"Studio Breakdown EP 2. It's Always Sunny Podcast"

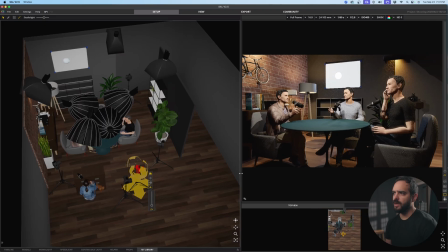Now we're looking at the wide. That's, again, it's like off to the center. It's not right in the center of the shot, which is pretty interesting. You usually see it like, you would see those 2 walls and the back wall, but we have it off to the side.
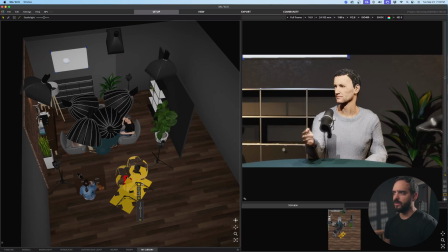I think that's pretty cool. Here is Mac's camera. Just pretty straightforward. We got a 75 on a full frame at 2.8, and this is 75.
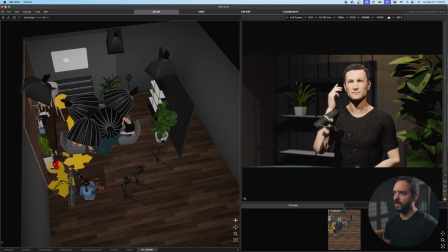I think I left them all at 75. Yeah, and then here's Glenn's.
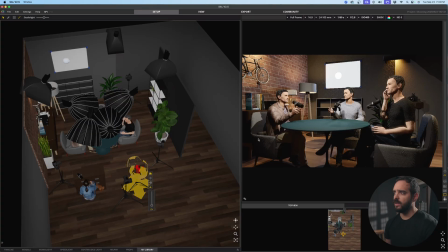And he's actually in this shot, in the wide shot, he's actually hiding the camera on the real one. The camera's moved over just a little bit. So for lighting, it's probably not as crazy as this.
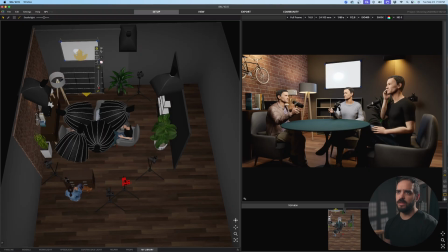but we have the light from the sign. It's very blue.
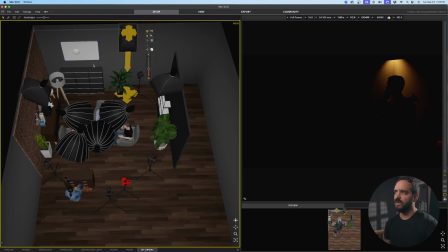For our other practical, it's just hitting this wall with the plant, adding a little bit of texture there. Probably can increase this up a little bit. Let's go to this one. This is hitting that back wall to light up that decor.
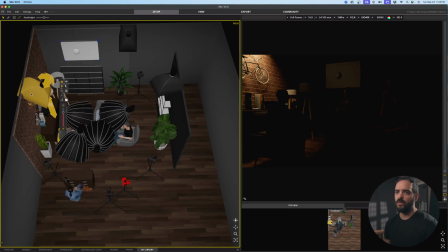It's not really hitting Charlie there. And then I was trying to figure out, all of their faces look pretty well lit.
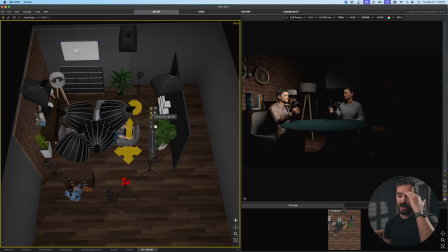If it was just above their heads, we would have a lot of raccoon eyes going on, which isn't bad. I mean, you can kind of see it a little bit in some of the shots. For the most part, I think they were all lit up. So I just put 3 soft boxes, kind of like in a triangle for them.
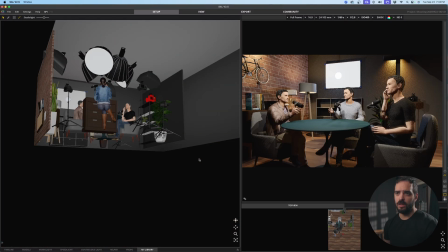And I gave a producer one as well. So let's go to producer cam, which is so funny.
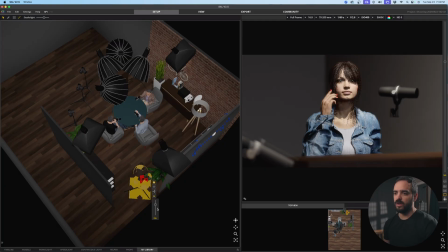I've never seen a producer cam before. Boom. And this is all the way at 160. We can probably bring it back to like 150.
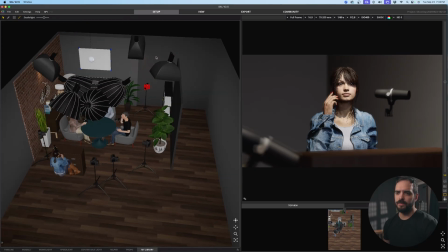And I left the little mics in there. I didn't put the stands, but you can kind of tell like how they're going.
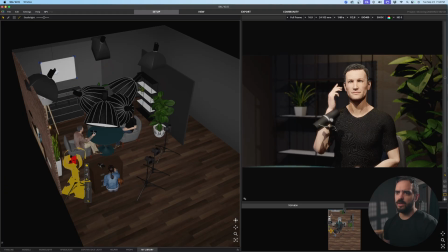Even in, I believe, this shot, I think some of Charlie's mic stand is actually in this shot.
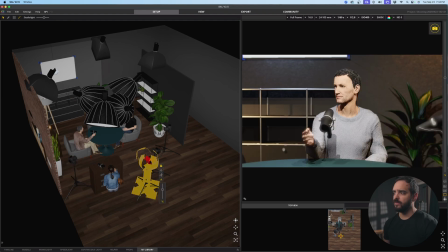But yeah, this is pretty cool. It's a cool studio.
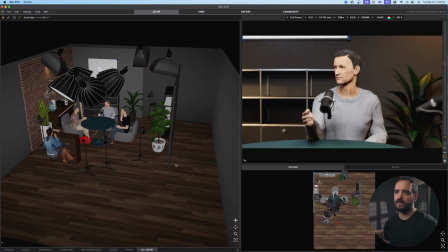I always liked a pretty simple setup. I mean, we got our 3 cams plus a 4th cam for the shots.
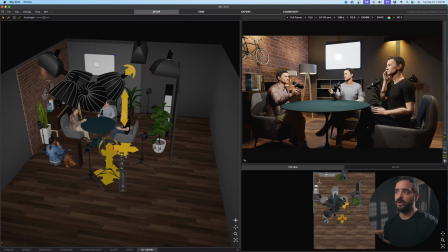So our wide, usually we do a wide and then 2 shots, on the sides,
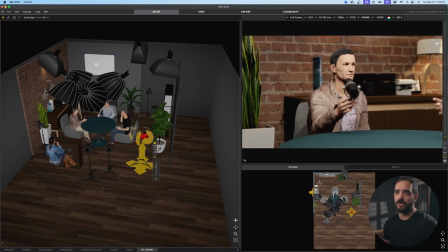or 1 shot for this and then 1 shot for 2 people.
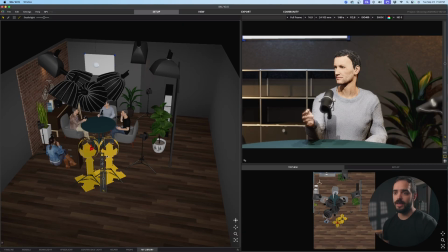But on this podcast, they have 1 camera dedicated to each person on top of the wide,
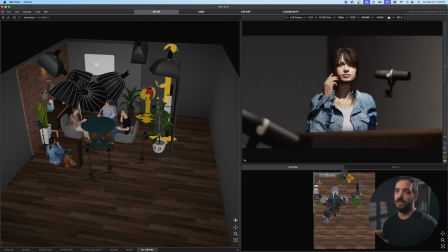on top of having a producer cam, which I think this camera also is a piano.
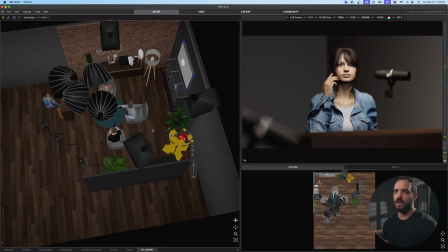When they have the piano, like they just turn it right here to the piano shot. For our other practical, we have a little lamp.
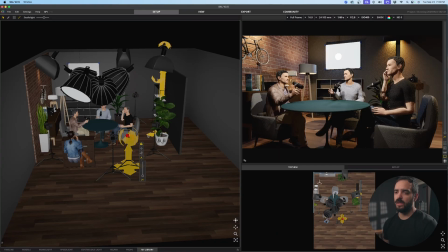Let's go back to our main shot here. And we have a little practical back here.
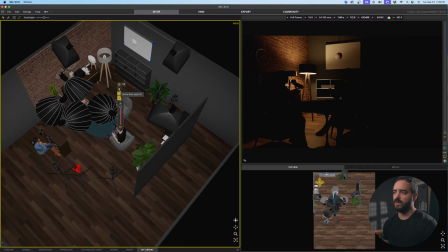So it's just our little lamp. But
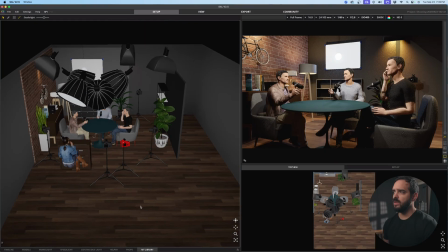that is the It's Always Sunny podcast. That's how I think they did it.
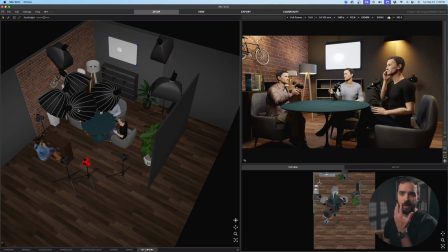They might have tube lights up here. They might do it just a little differently, but that's how I would do it.
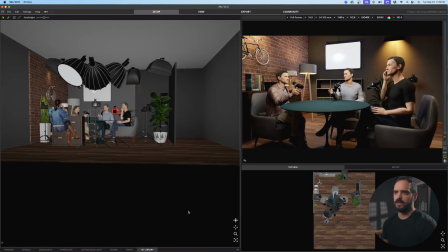So yeah, let's take a look at them side by side.
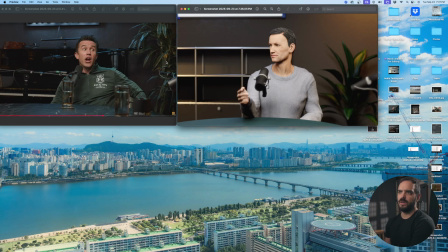Back to back, you have a little bit of the light bleeding here. I guess there was more blue here. And then I have that other light hitting the piano as well. This is supposed to be a piano. I don't know if you can tell. But yeah.
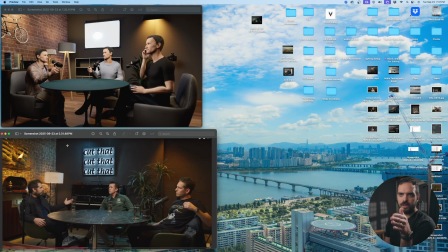I think the camera was tilted just a little bit off to more towards the center, I think. Or sorry, more to the side than mine, but that's pretty close.
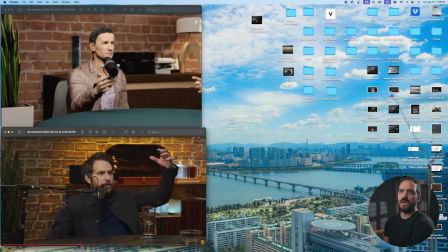Yeah, that's not bad. I guess there's more yellow hitting from this light.